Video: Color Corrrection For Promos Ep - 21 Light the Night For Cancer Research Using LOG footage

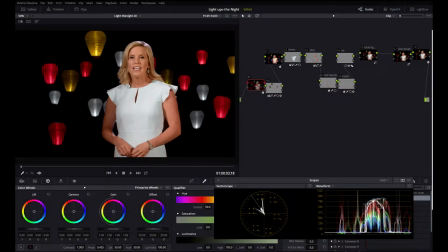Hey everybody, it's been a while since I posted a video, but that's because I was working real hard. So today I'm going to talk about this promo we shot. So our station was teaming up with the Light the Night Foundation, and we are doing a Light the Night Walk in Boston.
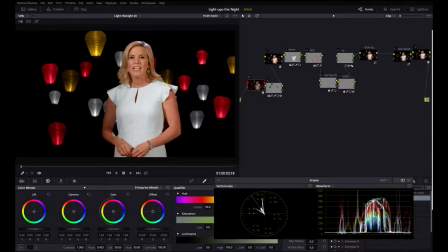The Light the Night Walk is a fundraiser for cancer research. You form teams, you get donations, and then you get to walk around the Esplanade in Boston carrying these little lanterns. More on the lanterns in a bit. So this is Vanessa Welsh. She is our lead evening anchor, and she will be at the walk.
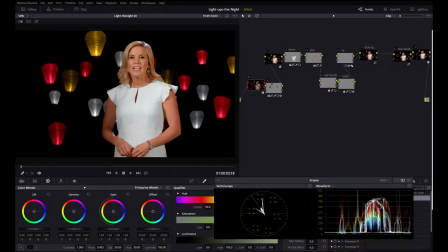So we shot a little promo for it. Half of it was footage that was supplied to us by the foundation, and the other half we shot. We were going to do a traditional green screen background and just key some graphics behind her, but our art director had a great idea. He recommended just hang up the lanterns and shoot the talent in front of the lanterns. So that's what I did.
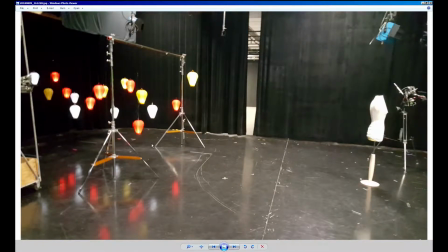So you can see here, this is the set that we made. I got a bunch of interns, and I had them help me hang up all these lanterns. Believe it or not, this mannequin happens to be the same exact height as Vanessa, so whenever I have to shoot Vanessa, I will always grab this mannequin and light it up, so she doesn't have to stand there for hours.
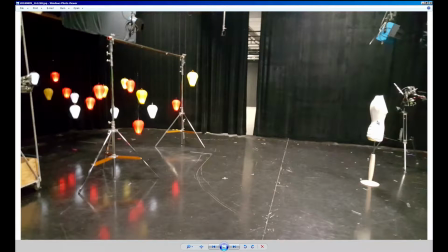I put the mannequin and eventually Vanessa about, 15, 20 feet in front of all these lanterns.
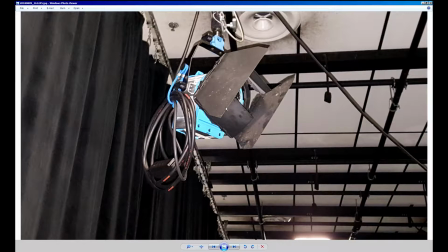These are the lights we used. They're old Aries 650s. They're old, but they still work. And they're halogen bulbs, and they're plugged into our lighting grid, which means I can sit at the lighting grid controls and literally dial in as much light as I'm going to need.
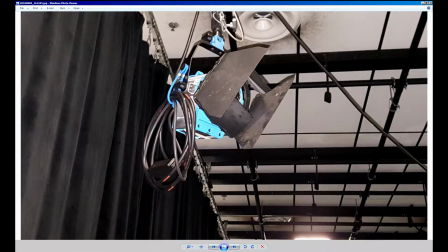Takes a while to set up. You got to go up and down the ladder a bunch of times, but once you set up these lights and they're in the grid, you have infinite control over them.
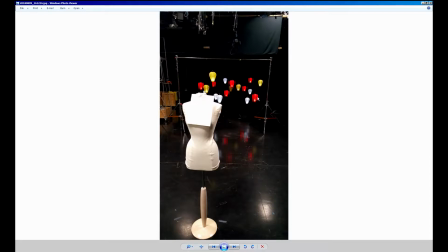So here's a shot looking at the set. So we've got the mannequin here, and we've got all these lights, I'd say about 15 feet behind her.
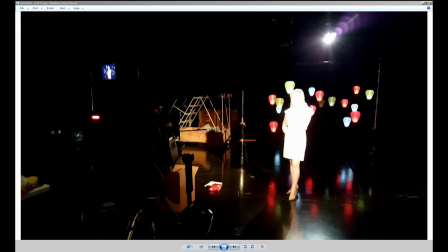Okay, so here's a horrible picture of our set in action. I took this with my cell phone. This is our FS7 camera. We used an 85mm cinema prime lens. And there is Vanessa standing in front of the wall of lit up lanterns.
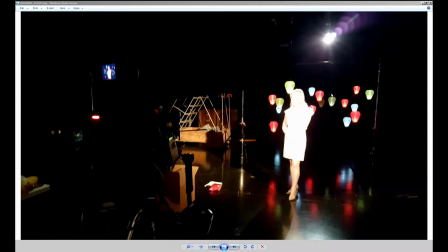And you can see right here, this is the backlight for Vanessa. What I did was I used 3 lights and I turned every other light in the studio off.
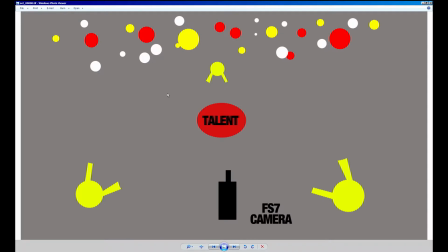Here's a horribly ugly diagram of what I did. I had a light here aiming this way at the talent and another light here aiming this way at the talent. I barn doored these lights and I put them in a very extreme angle. The light went on the talent, but it didn't light up any of these globes.
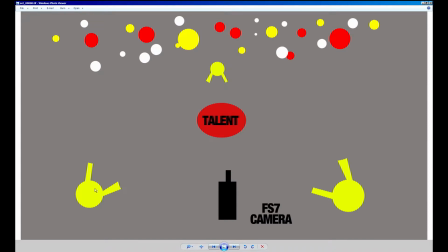Same thing with the light over here. I barn doored it and that light hit the talent, but Vanessa was standing far enough in front of these lanterns and the light was set at such an angle that none of the light from these 2 front lights hit the lights in the background. They just hit the talent. And of course, there's a backlight to give her a nice rim around the back of her head.
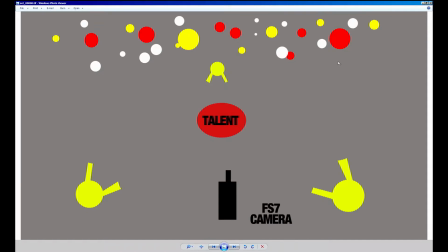And all these little dots represent the lanterns behind her. So that's how I set it up, and then I came in to resolve the color correct it.
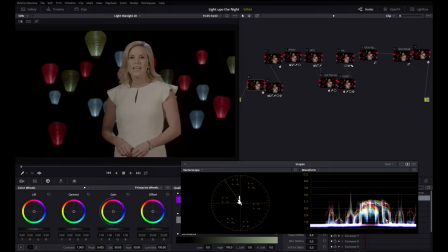Now this is what we shot. If we take a look at the scopes, the brights aren't very bright, and the blacks are all kind of crushed. This was shot in Sony S-Log, and I did it in S-Log on purpose because I knew I would need a huge dynamic range to completely crush these blacks and to get the white of her dress to come out correctly.
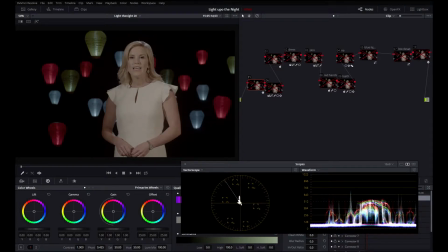When I was on set, I purposely did the exposure a little too dark. I for certain could have boosted up this exposure a lot more to make this a lot brighter, but when I did that, the globes didn't look glowy. They looked kind of blown out and jarring. I wanted a nice, soft, gentle glow coming off those bulbs.
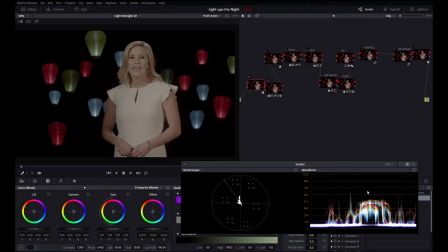And if I opened up the iris too much, even shooting log, it didn't look right. This is a good example of why you'd want your art director or your editor or your colorist on a shoot, because they can kind of look at these things and point them out to the director of photography. I knew the look I wanted, and I wasn't getting it at a brighter f-stop,
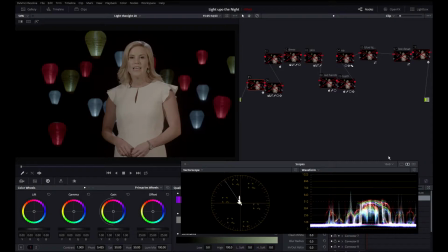so technically you could argue that this image isn't exposed correctly, and it probably wasn't. But I knew I was shooting log, I knew all the information was there, and I knew if I shot it correctly, I could come into post, into the resolve, and fix it.
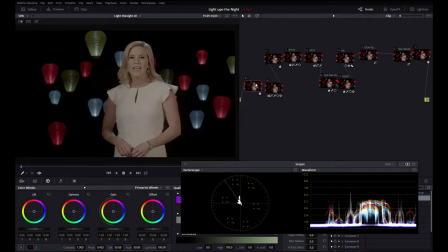So the very first node here is a denoise node. We have Boris FX. It's the BCC noise reduction node.
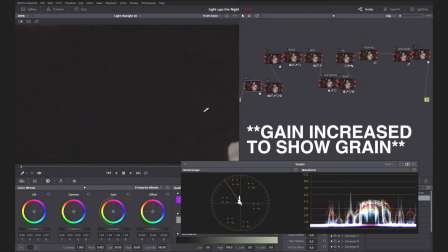I'm going to zoom in, and we can see here, particularly in the blacks, there's a lot of noise in that picture.
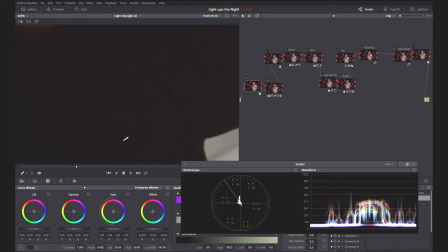See when I play it down? Let's look at her dress. Look at her arm here too.